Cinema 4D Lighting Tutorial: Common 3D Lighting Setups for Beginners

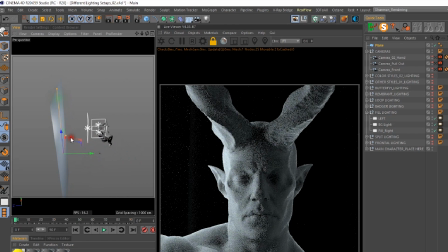(8:14)
I'm gonna put this to the back of my character, and we are going to throw on a yellow texture.
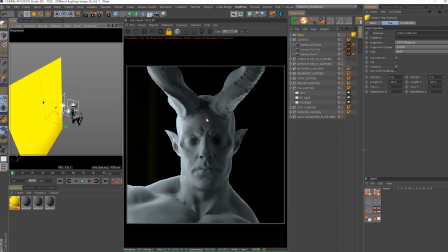(8:26)
And then what I'm going to do is I'm going to take my light, and instead of, let me, just bear with me here. I'm going to put a Octane, oops, wrong tag.
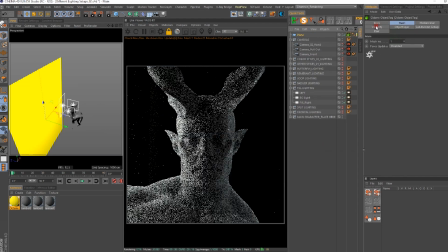(8:41)
40 tags, Octane object tag. I'm going to turn it off in the camera.
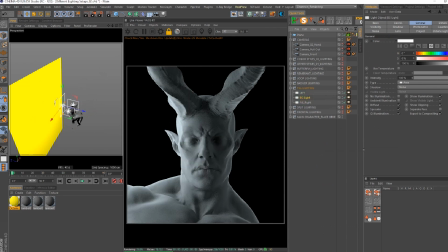(8:49)
And then what I'm going to do is I'm going to grab my background light, and I'm going to rotate it, and I'm going to have it hit this back wall here. We're gonna do 180 degrees. Remember, hold down shift to get that to snap.
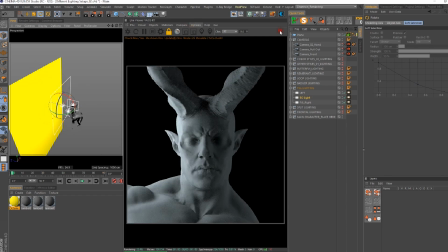(9:02)
And then I'm gonna spread the light out. And I actually need to go back into my camera since this is how Octane works.
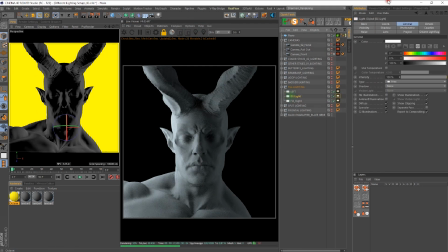(9:13)
And we're gonna really crank up the light on the background here.
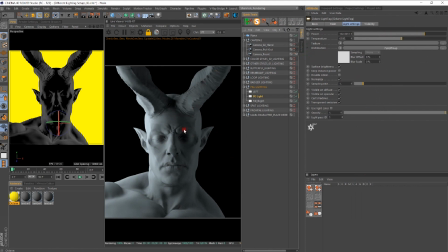(9:18)
And we should start to see, if I'm doing this properly, we should start to see some of the yellow light kind of bouncing onto our character. So and you can see that happening right here.
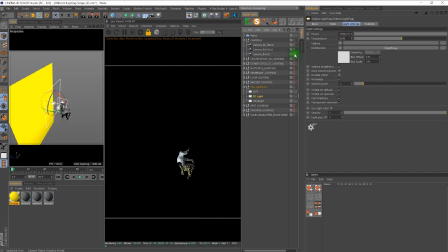(9:33)
It's not as effective as I would like, so maybe what I need to do is, and oh yeah, you can see it right there. It looks like the light itself is kind of blocking my object.
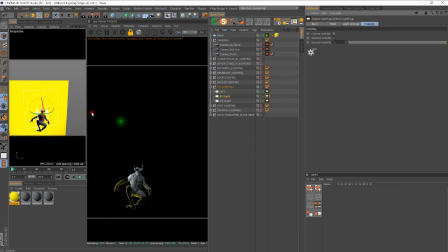(9:47)
So let's oh, okay, I think I know what I need to do.
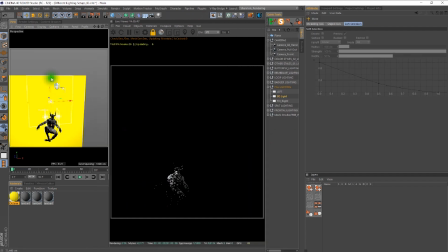(9:53)
Let's let's just raise the light up, and then we're going to rotate it.
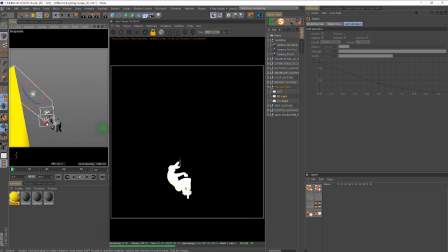(10:02)
And then we need to
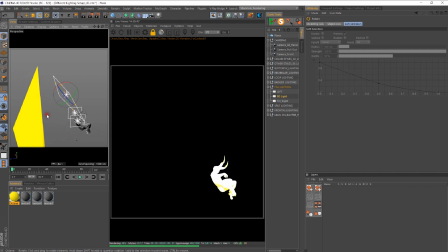kind of move it like that. I think that's going to give me a better result.
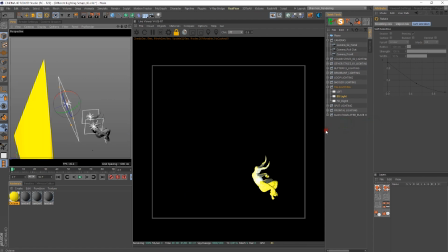(10:16)
So it's not super sexy, but you'll get the point.
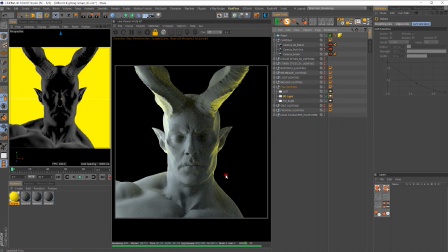(10:21)
So if I come here now, that backlighting is giving me that extra added detail, but it's actually indirect lighting, and it's a little bit softer. It's not as it blends a little bit better with the shadows, as opposed to when you saw the direct lighting.
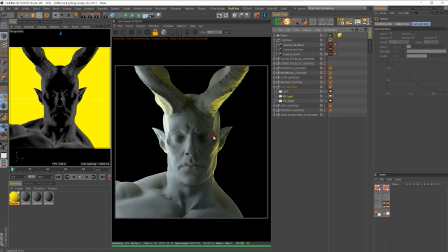(10:40)
Remember, we talked about indirect and direct lighting. The direct lighting hitting the model actually caused these really sharp transitions in the lighting between the shadows and the edges on his face and the edges on his body. But as you can see, that indirect lighting is kind of smoothly transitioning into the shadows of the character.
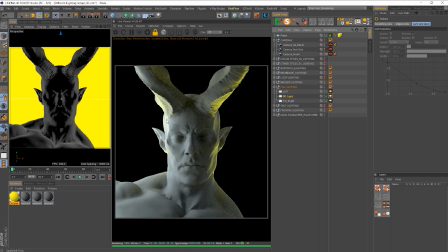(11:00)
So that's another way of actually adding in that extra added depth and using color.
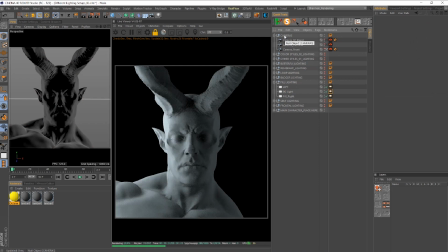(11:05)
So we'll go more into that later. So let's go ahead and get rid of that plane, and we're going to move into our next lighting setup, which is the Badger.
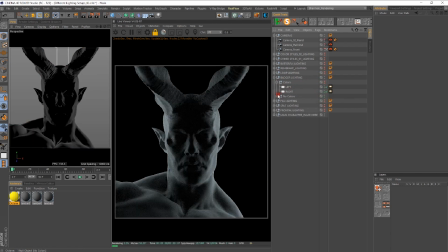(11:16)
And let's go to no colors, and let's back out of our camera here.
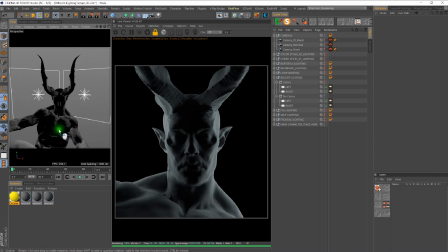(11:25)
And a Badger lighting, as you can see, is set up this way, where we have two lights of even intensity. If we look at the lights here, we look at their intensity, they're both going to be at 15 up here to the right.
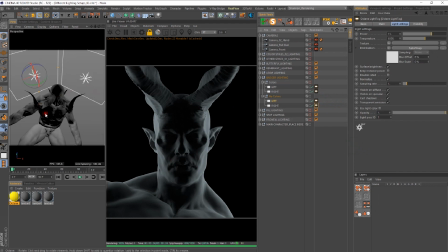(11:42)
So you can see that we get this kind of opposite effect when we are doing than what we were doing with the split lighting, where the side of his face was in shadow. Now what's happening is the opposite.
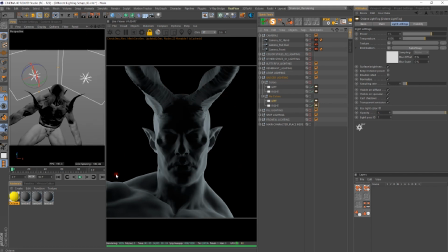(11:54)
The sides of the face are actually illuminated, and now the complete front of his face is in darkness. So this is what's called a Badger lighting. I think this type of lighting is super cinematic.
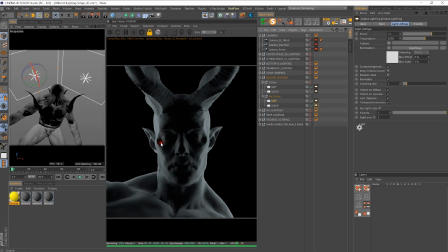(12:10)
I love it. It reveals just enough detail inside of the character's face that it can still make it visually appealing, but it also creates this sense of mysteriousness and gives it more definition.